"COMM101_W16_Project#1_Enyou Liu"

Hello everyone, today we'll be talking about framing and composition as well as camera angle.
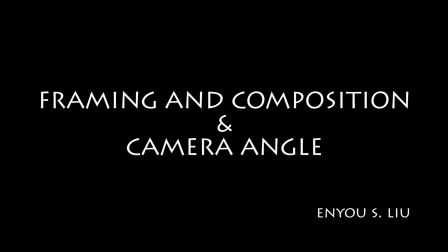5s
And now let's start off with long shot.
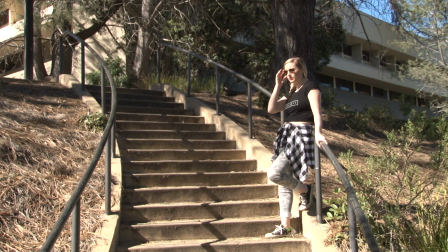8s
A long shot is a full shot that has a great depth of field and in which the audience can see deep into the background. This is called perspective. As you can see in this shot, that the stair extends and meets at a point on the top left third of the frame,
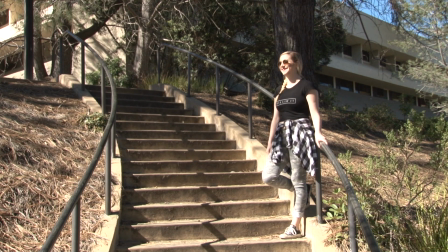22s
and the horizon is resting on the top third with the girl on the right third. Next, wide shot,
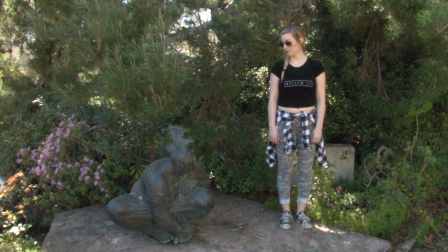29s
in which all subjects are included in the frame to establish the surrounding of the scene and to give the audience a basic understanding of what is going on. Here, this wide shot is also a perfect example to show you the root of third.
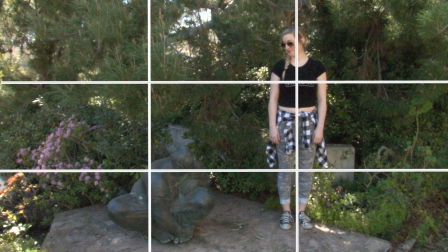43s
As you can see, the girl is standing on the exact right third of the frame, and the headroom and footroom are relatively the same. The statue is resting on the bottom left third of the frame, which balances out the whole shot.
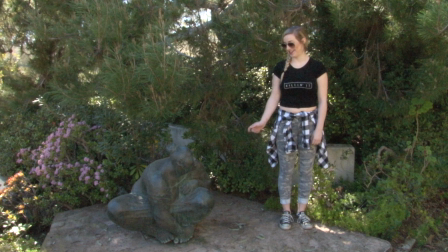56s
Remember, when you do a wide shot, you want to take into consideration of the background and how the subject is interacting with it. If the background does not really relate to what the subject is doing, then there's no need to make the subject really small in the frame.
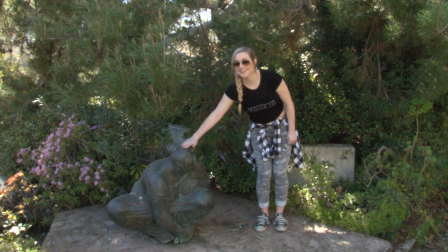71s
But from now on, just always remember to check your shot with the root of third and make sure to leave your subject with enough headspace.
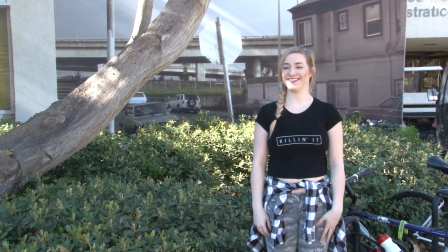80s
Medium wide shot, also known as the American shot, because back in the days when cowboys were still running around in the West,
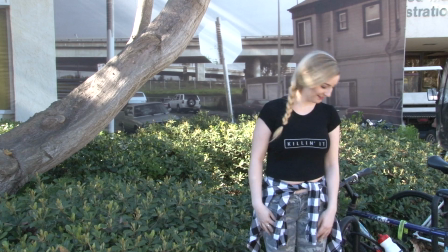87s
filmmakers want to show their guns on the hip, so they decided to crop the subjects between their knees and their hips.
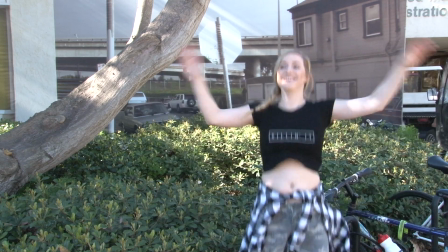93s
In this shot, the girl is on the right side of the frame,
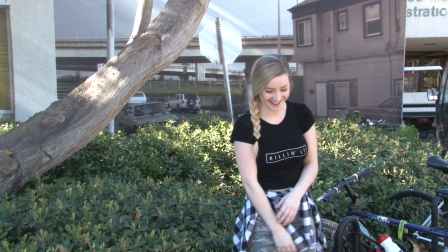97s
and the mural and the tree in the background give the image more dynamic and makes it more interesting to be looked at.
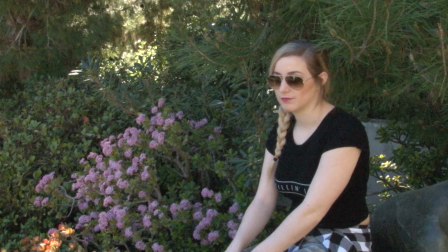104s
Medium shot. You can think of medium shot as a shot that puts only half of your body in the frame, which in most cases means that everything above your hip.
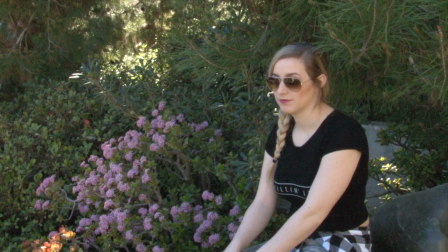113s
Again, like we said earlier, you need to follow the root of third when you shoot in order to give the audience a more aesthetic viewing experience.
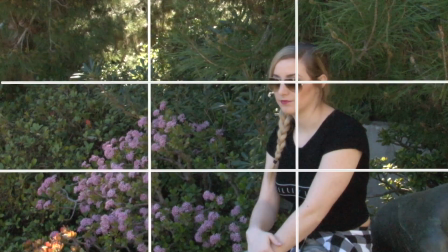121s
In this shot, the girl is sitting on the right third of the frame, and she's not facing directly at the camera.
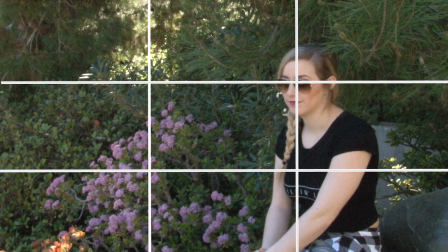127s
Instead, she's facing slightly away from it. And also notice the pink flowers in the background is resting perfectly on the left side of the frame,
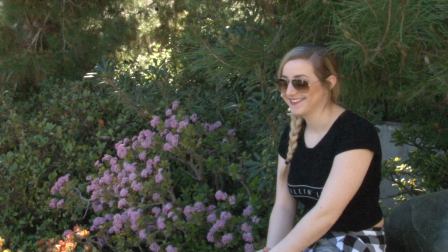136s
and also helps to make the dead space into negative space, gives the image a bit of difference.
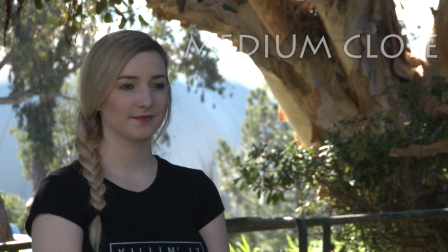143s
Medium close-up, as implied by the name, means that it frames everything above your chest. In this shot, the girl is on the left third of the frame, and pay attention to where her eyes are.
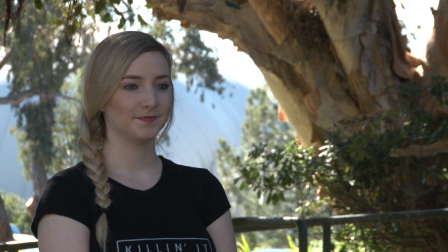153s
They're on the top third of the frame, and she still has a little bit of headspace. Remember, when you're doing a medium close-up, you still need to have appropriate headspace for your subject.
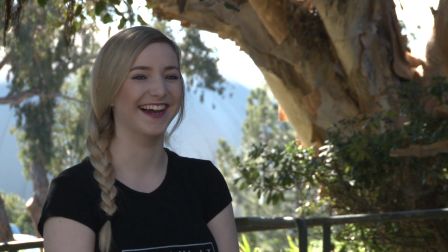163s
And you see how the girl is looking toward the right in this shot, and how there's a lot of space between her nose and the right edge of the frame?
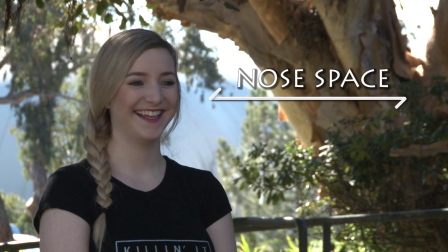170s
That is called the nose space. When your subject is looking in a certain direction, and you want to leave enough space in front of him or her,
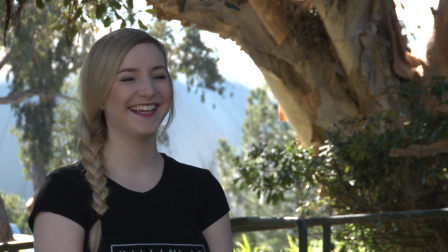179s
so the audience are able to follow the subject's eye track and connect better with whatever is happening on the screen.
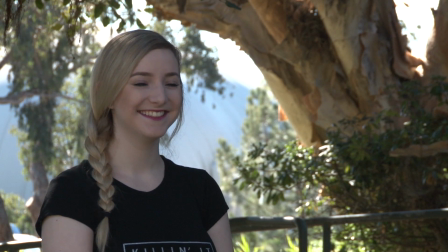186s
Notice also the tree on the right and the rail on the bottom creates diagonal lines in the frame, which gives the image more dynamic.
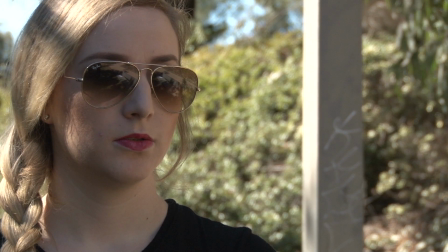196s
Next up is close-up. Remember earlier I told you not to crop the head of the subject and leave him or her with enough headspace?
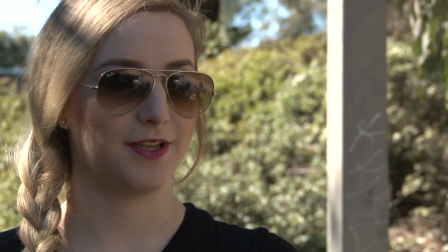202s
Well, now in close-up shot, it is time to start cropping the head. You might not be able to see this so clearly since our girl is wearing sunglasses.
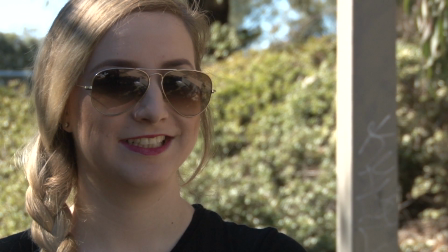211s
But just like earlier in the medium close-up, the eyes of the subject is on the top third of the frame,
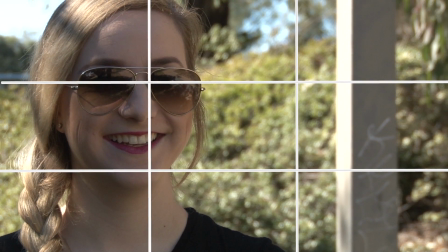216s
which is a good thing for you to remember to make sure that you're following the root of third,
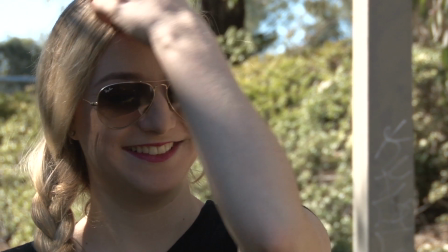221s
even when you feel like all you have in the frame is the head of the subject. Also notice that in the background, there's the pole on the right side of the frame,
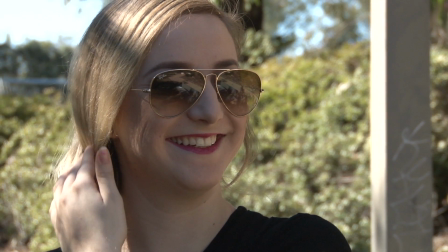230s
which balances out the image and functions well as filling in the dead space in the back.
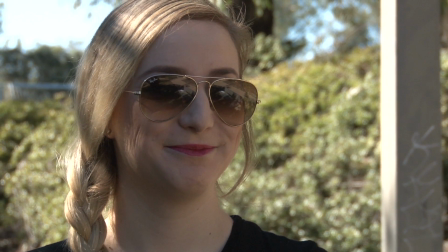235s
And now that we're talking about the background, pay attention to how the background is kind of blurry and fuzzy, and only the subject in the front is clear.
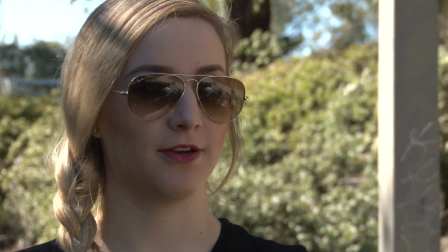243s
That is called a shallow depth of field.